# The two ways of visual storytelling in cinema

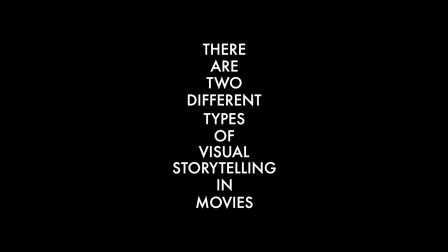There are two different types of visual storytelling in movies. First, the constant following of the protagonist.
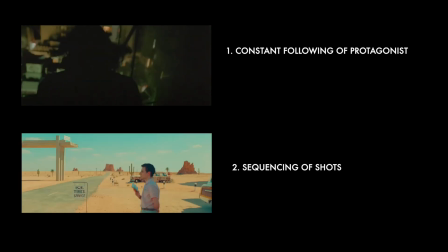Second, the sequencing of shots.
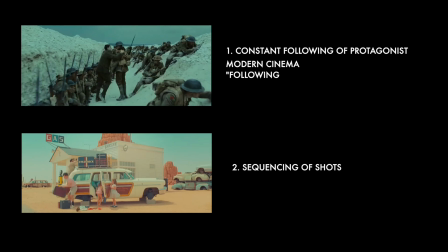I would call the first type modern cinema or following, and the second type classical cinema or sequencing.
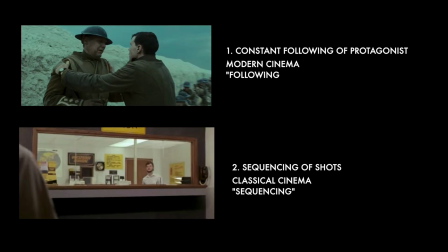In this video, I will show you the differences and what you can use for your film.
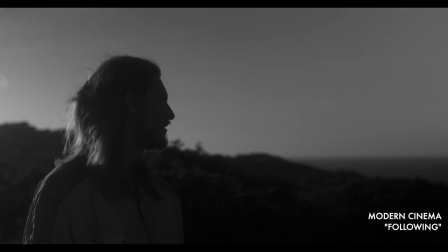With the first variant, following, the filmmaker doesn't have to worry about where the camera is placed,
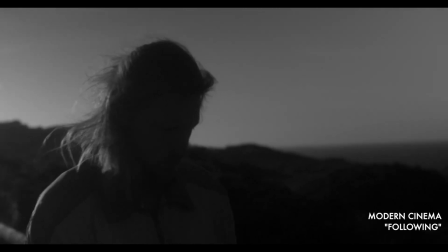as he only follows the protagonist anyway and pans in with his camera wherever the protagonist is looking.
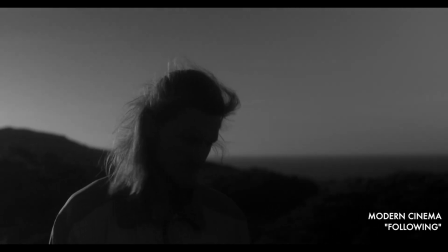It is virtually a recording of what the protagonist is doing.
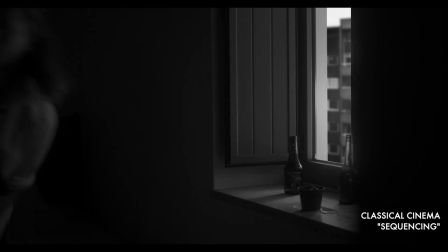With the second variant, sequencing, it depends on where the camera is positioned and which framing is used to tell the story.
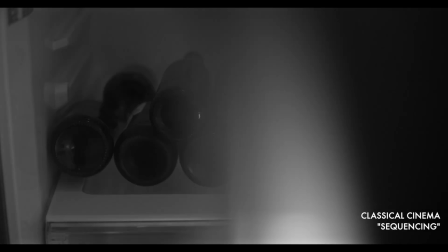And above all, which take is enough to tell the story, because the story is told through the editing.
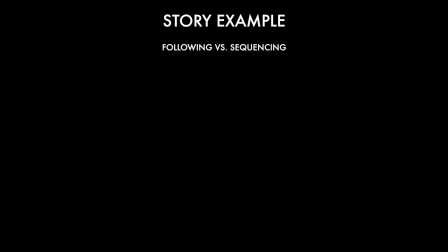Here is an example for comparing. This story is to be told: a man who comes too late to work and is fired.
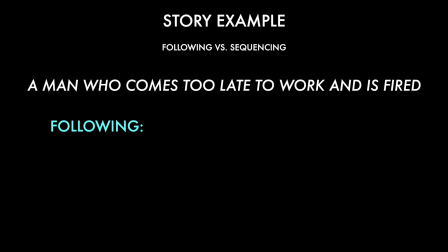In the following version, the protagonist is followed continuously, from getting up after the bell rings, brushing his teeth and getting dressed, to running to the metro and being fired by the boss.
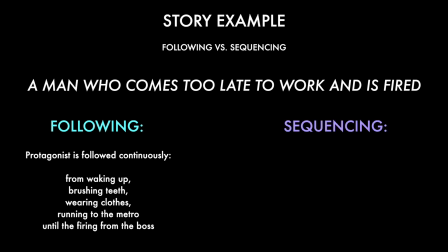In the sequencing variant, the story would be told through the following shots. First shot, the alarm clock rings. Second shot, the man runs out of the house. Third shot, the man stands in front of his boss and is fired. So you only use shots that move the story forward.
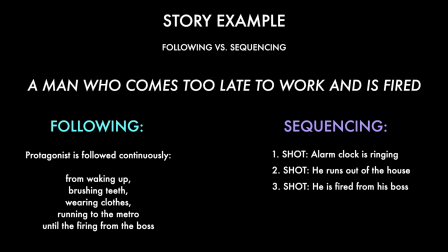The viewer will imagine the rest. The following version takes much longer and runs the risk of becoming boring.
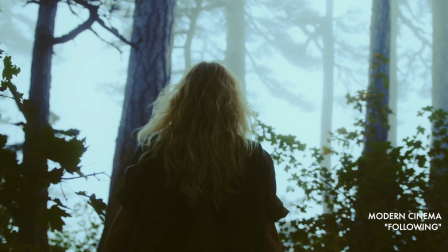But why has this narrative style become so popular? I would even say that this narrative structure is the reason why there are so many bad films.
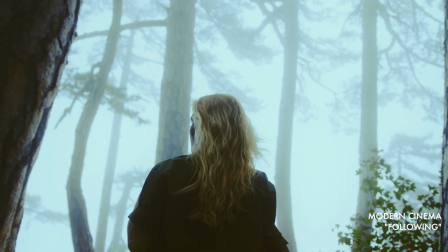Because the unimportant things that could be deleted are left in.
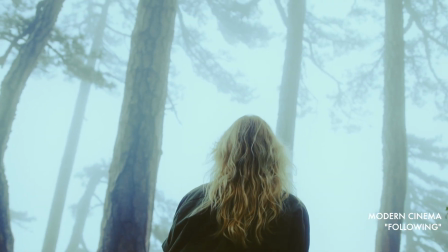I think this type of storytelling has been so successful and so
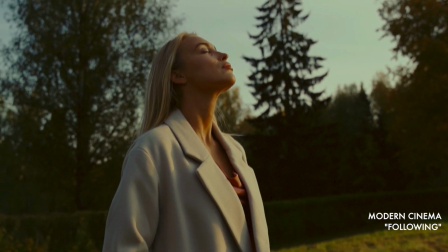often used in modern movies because the scripts are more character-driven,
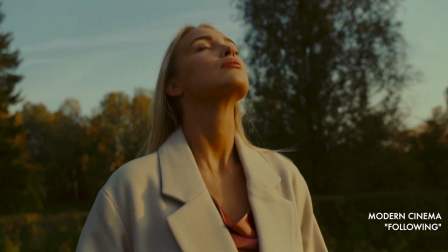like a reality record, which is supposed to make everything seem more realistic.
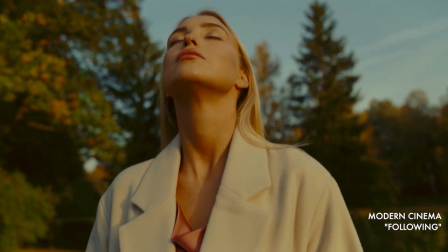It is because of this narrative style that the Steadicam becomes so popular on film sets.
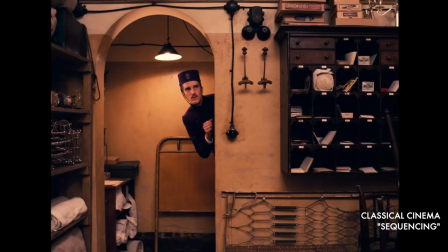The sequencing variant is less character-driven and more story-driven.
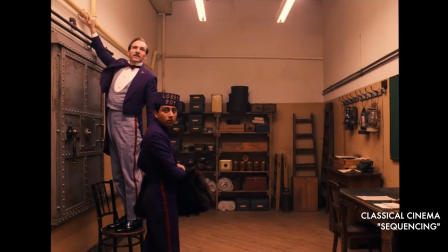I think the character gets his image precisely through the events.
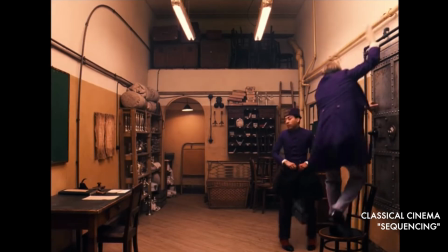This narrative structure is a sequence of images and tells the story in the viewer's head.
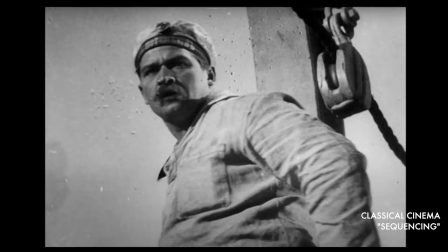The legendary Russian director Eisenstein already described and analyzed this in his theory on montage.
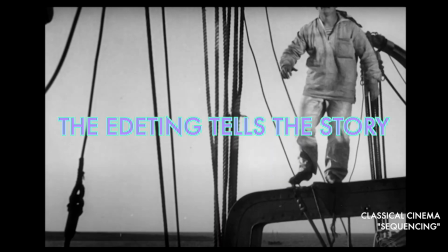In a nutshell, the editing tells the story.
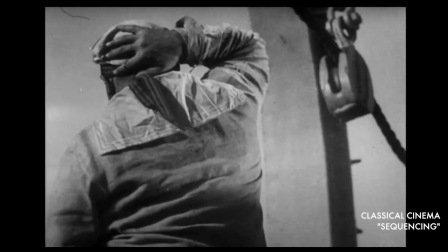The sequencing variant only brings the shots that tell the story into the movie.
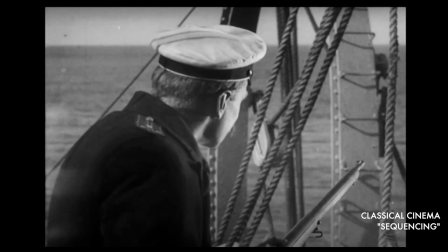Anything that is unnecessary can be deleted.
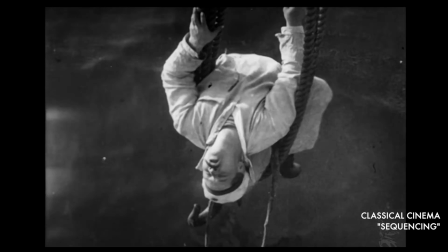Because in screenwriting there should be a number one rule, which is scene 1 is the reason for scene 2 and so on.
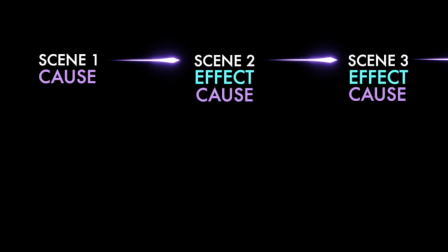If this rule is followed, the viewer remains engaged. But with average to bad movies, it often looks like this. Scene 1 is the reason for scene 3 or 4,
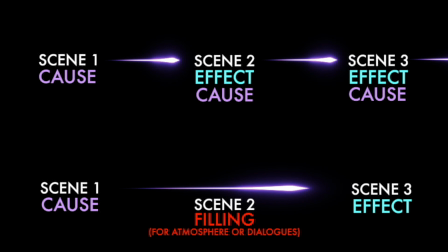but the scenes in between are just for atmosphere and don't help the story.
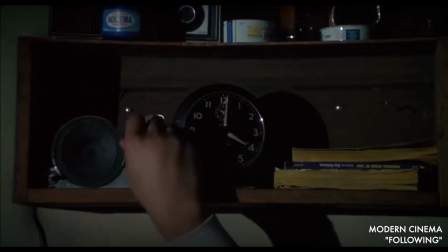Of course, this is often the case with the following narrative variant,
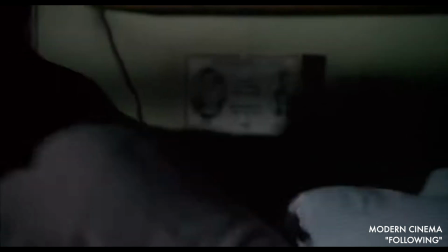as some of the protagonist's steps could be omitted, because the step itself is already clear.
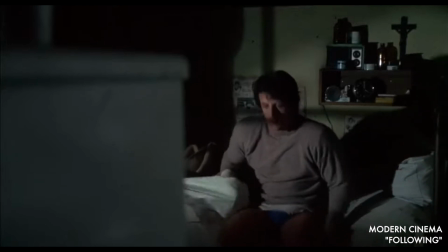In my opinion, the atmosphere is built up by the plot, by what happens,
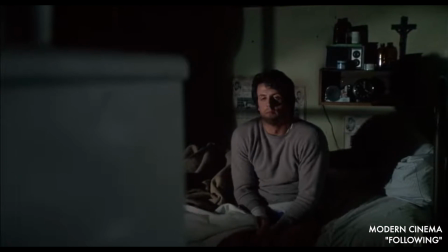and not by extra scenes to emphasize this, or to explain the character better.
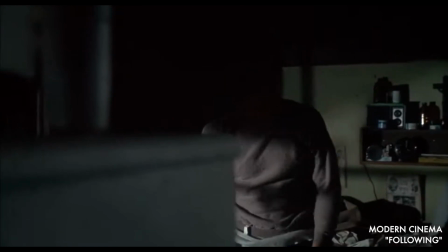Once again, the character should get his image through the happenings.
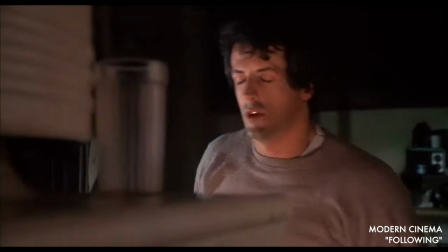And please don't get me wrong, there are of course also great films in the following variant.
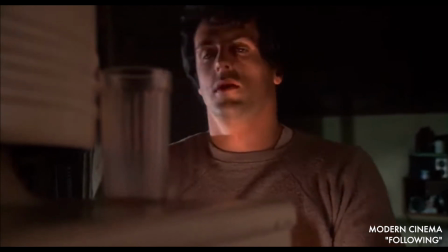For me, there's just a greater risk of making a scene more boring than with the sequencing method.
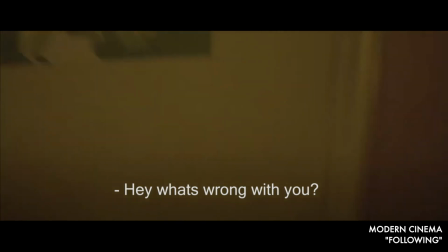And here a few examples from film history and the corresponding narrative structure.